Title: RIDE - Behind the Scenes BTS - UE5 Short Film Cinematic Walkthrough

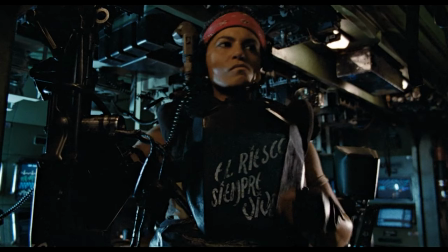936s
breastplate of one of my favorite characters from sci-fi vasquez from aliens and in that scene where they have the smart guns she's got that
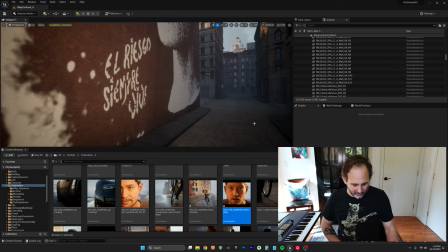945s
huge gun big muscles you know i love that character so much and it actually goes along really well with the other the much larger mural which is actually
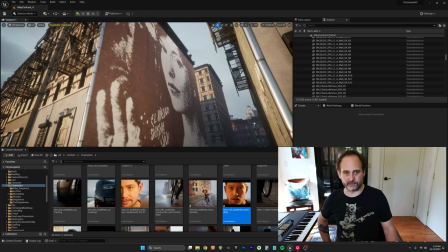953s
maya darren filmmaker from the 40s who is pretty significant for her time she this is from a short film called meshes of the afternoon which i completely adore and something that i wanted to reference you know inside of my movie actually the drone shot that's in the in the actual film was much longer but it didn't flow very well but it you know that shot originally had more of the mural in it so you could see it so now you
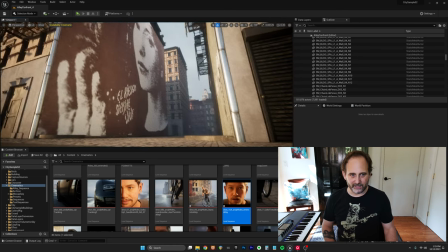977s
can see it in its full glory so that's where that came from so that you know the phrase el riesgo Siempre Vives. It's kind of roughly translated as Fortune Favors the Bold, and Maya Darin was absolutely one of those revolutionary filmmakers who inspired filmmakers like David Lynch.
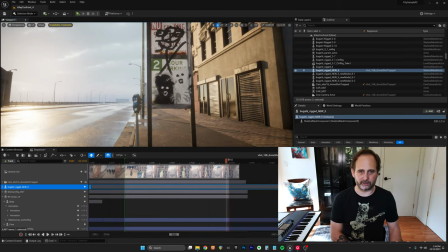994s
So I thought that was a good place for her to be. So we'll go out here real quick. This is street art actually for Massive Attack.
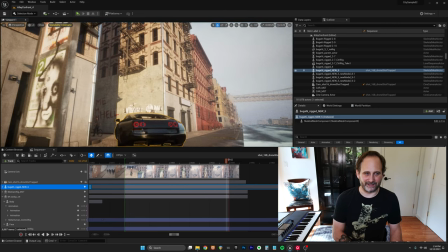1000s
So I actually got these from the Heligoland album cover,
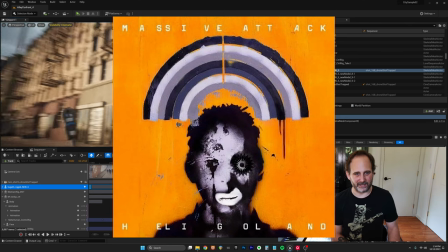1005s
and I just wanted to give a little bit of a nod to Massive Attack and Robert Del Naja, who is a, you know 3d for massive attack is actually a street artist people have rumored that he's actually banksy but i don't think that's
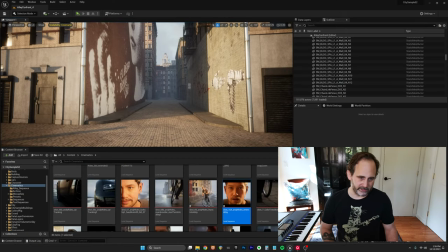1017s
true um maybe he is i don't know all right let me open up one of these scenes here let's go let's just go with the drone shot so this is the drone shot
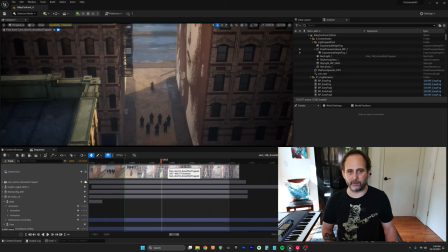1026s
you see halfway through the pretty much at the halfway mark in the middle of the film where andy j is
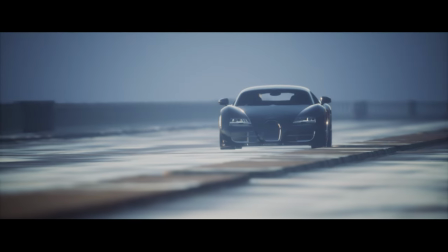1032s
trapped in this alleyway now this this car that he saw in the distance is is blocking the alleyway and there's these dark figures in the alley they
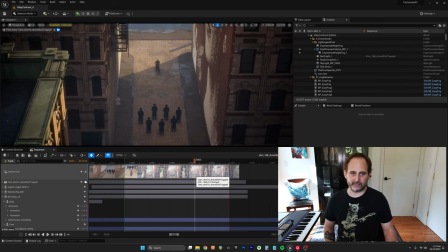1039s
are characters called the shadow men they're they play a very big part in the rest of the story so this character's kind of been in my
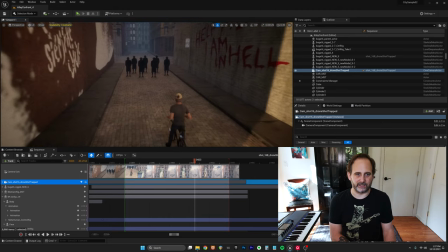1047s
psyche since i was a little kid i remember seeing you know lots of movies and tv shows about these dark figures that have no face kind of this cloaked
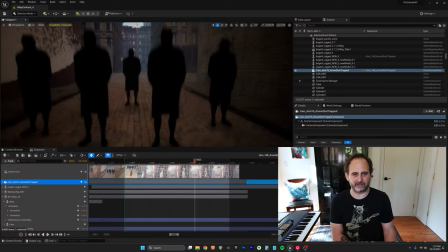1056s
figure it's definitely equal parts darth vader and freddy krueger kind of this cultural psychological image if you ever google shadow man which i hadn't done i just came up with this character seemingly on my own but it's part of like a cultural psyche that this this dark figure from the our
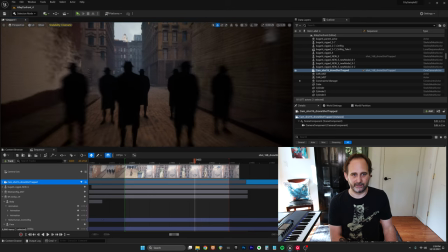1072s
cinematic psyche maybe you know just kind of fear of the unknown but i really wanted him to be you know trench coat fedora no face so
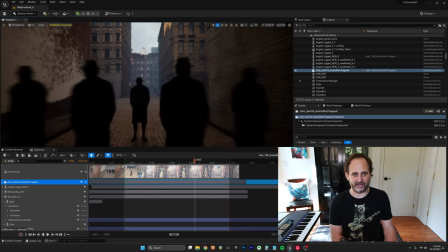1080s
these are 100 designed to be intimidating anyway so this is the conference this is what i call the alley confrontation scene
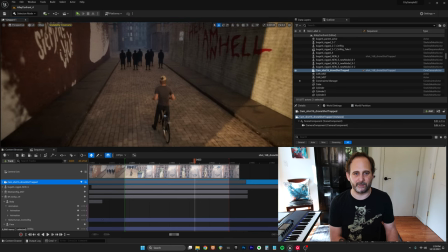1088s
in the in the story coming up with shots if i had just come into this into the engine and somebody had already set up this up for me it'd be such a piece of cake to come up with a great shot say that I wasn't real happy with this shot and I just wanted something
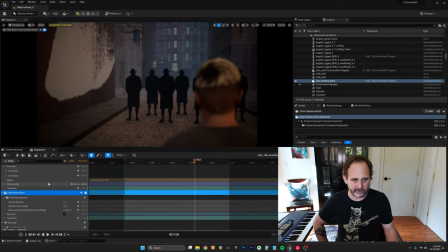1101s
fresh so I'll go okay let's make a new camera so I go in here in the sequencer and make a new camera and then I can just tweak the focal length say okay I want something pretty pretty long lens so I'll go with an 80 say that's you know that's more on the long lines maybe
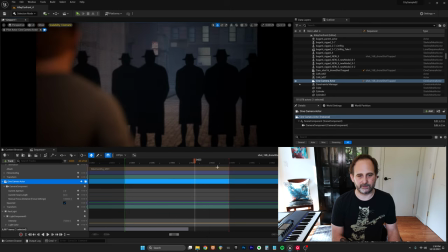1114s
I wanted to do a dolly shot here that would uh start here and end here so I'll just you know add a quick